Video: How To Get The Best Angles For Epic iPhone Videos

I prefer this angle because you're gonna have a more defined jawline, and in case you have a double chin, you can hide it a little bit better.
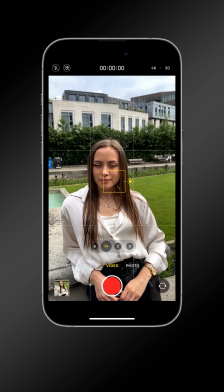[4:15]
So now let's have a look at a practical example with Caroline. If I want a high angle, I'm gonna slowly move up and tilt down the iPhone,
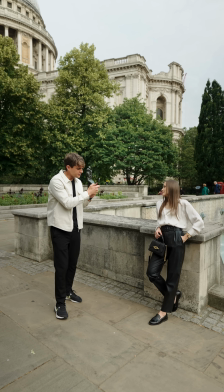[4:23]
and then I'm gonna just rotate around and showcase to you that based on the position, based on our movement,
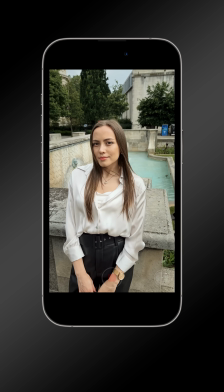[4:30]
we're gonna showcase different elements in the composition. Now, because I'm using a high angle, I'm showcasing the fountain behind her.
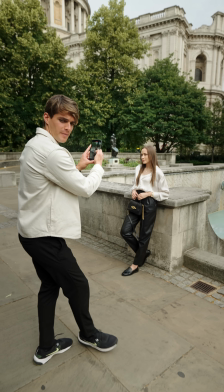[4:37]
Now let's go a little bit wider. We're gonna do a couple of steps backward, and I'm still gonna be a little bit higher,
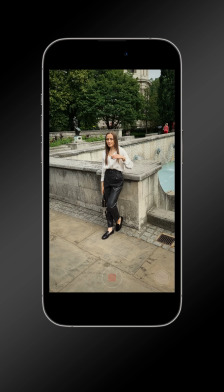[4:44]
but this time the effect is a little bit less dramatic because we moved away, even though we're still higher than her eye line.
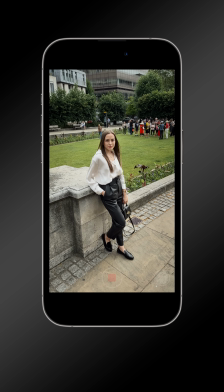[4:55]
We can notice that she looks a little bit shorter comparing that if I'm gonna go very,
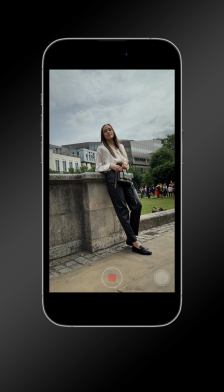[5:00]
very low where her legs look way longer.
Looking for the exit, right? Speed past the cars on the left-hand side.
While in all the previous angles, we shot with the horizon straight, now with this fourth angle called Dutch angle, we're gonna try to rotate the phone to one side.
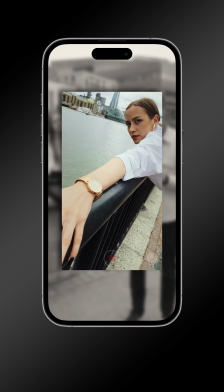[5:18]
This creates very engaging and dynamic clips, but it can be disorientating if you overuse it.
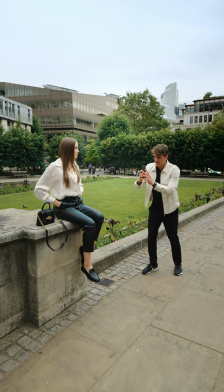[5:25]
So now I'm framing Caroline in my video, and now because we have the horizon straight,
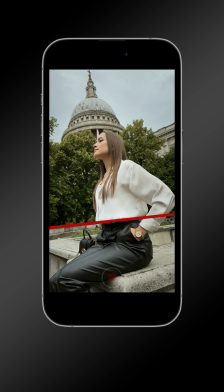[5:30]
we're just simply using a low angle, but if I rotate my phone, there you go, now it becomes a Dutch angle.
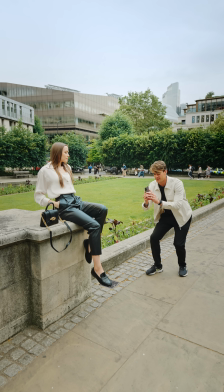[5:38]
That's it. I'm not moving much, but if you want to make the clip even more dynamic, we could add a push in or a pull out. So let's try to add a push in right now.
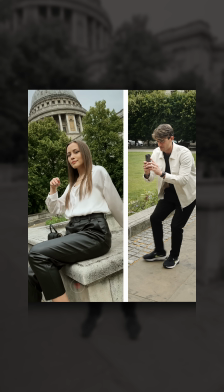[5:47]
I'm gonna start straight and then I'm gonna push in and rotate a little bit like so.
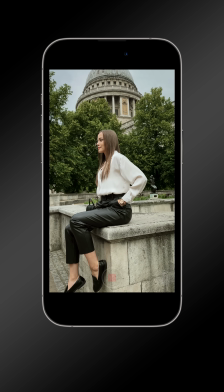[5:55]
I can see Caroline's full body and then I push in and rotate the phone at the same time.
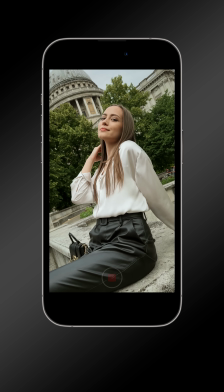[6:01]
I love it.
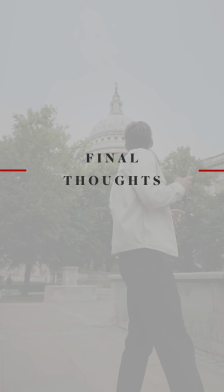When choosing which angle you want to go for in your clip, it's really important that you consider the final result that you'd like to achieve. As we've seen, different angles might convey different messages and different emotions. Do you want to showcase the environment in a normal way? Maybe you can go with an eye level angle. Do you want to go very dynamic and create something incredibly interesting? Well, you can try with a Dutch angle.
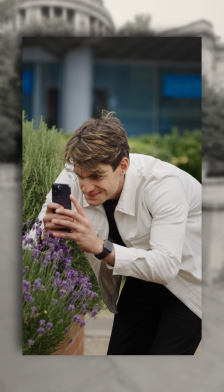[6:30]
It's really important that you practice all these different types of shots, because sometimes you might think that a low angle could look good in a certain situation, but when you try it out, you're not really convinced.
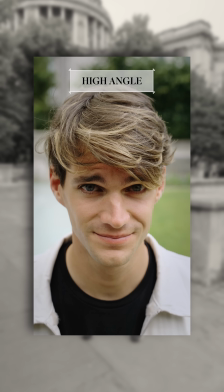[6:40]
So maybe in that case, a high angle would work better. It might be challenging, but the key here is about practice. I hope you enjoyed this video, and I'm going to see you in the next one.
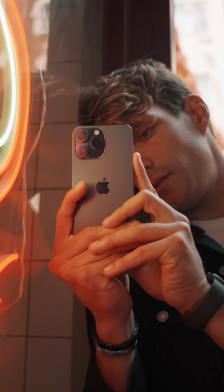[6:50]
This preview of the iPhone Video Academy offers a sneak peek into the incredible world of iPhone videography.
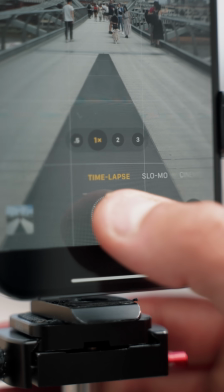[6:57]
Get ready to unlock the secrets, techniques, and skills that will transform your videos into works of art.
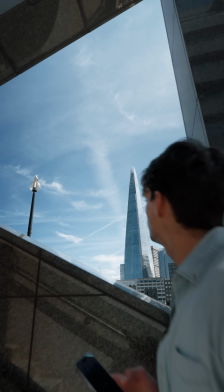[7:03]
But wait, there's more. In the full course, you embark on an immersive learning journey covering every aspect of iPhone videography.
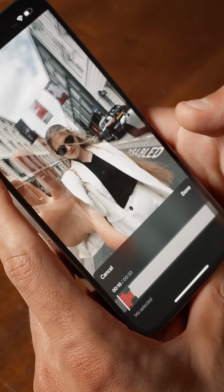[7:11]
From mastering camera techniques to refining your editing skills, the iPhone Video Academy has it all.
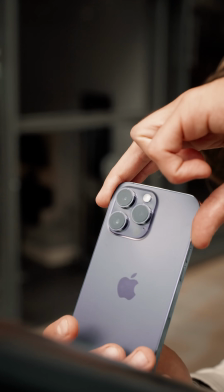[7:17]
Don't miss this chance to become a true iPhone videography expert. You'll find the link in the description right under this video.
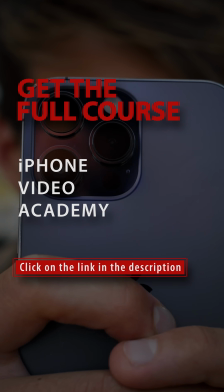[7:24]
Click on that link to find out more about iPhone Video Academy, and I'll see you inside the full course.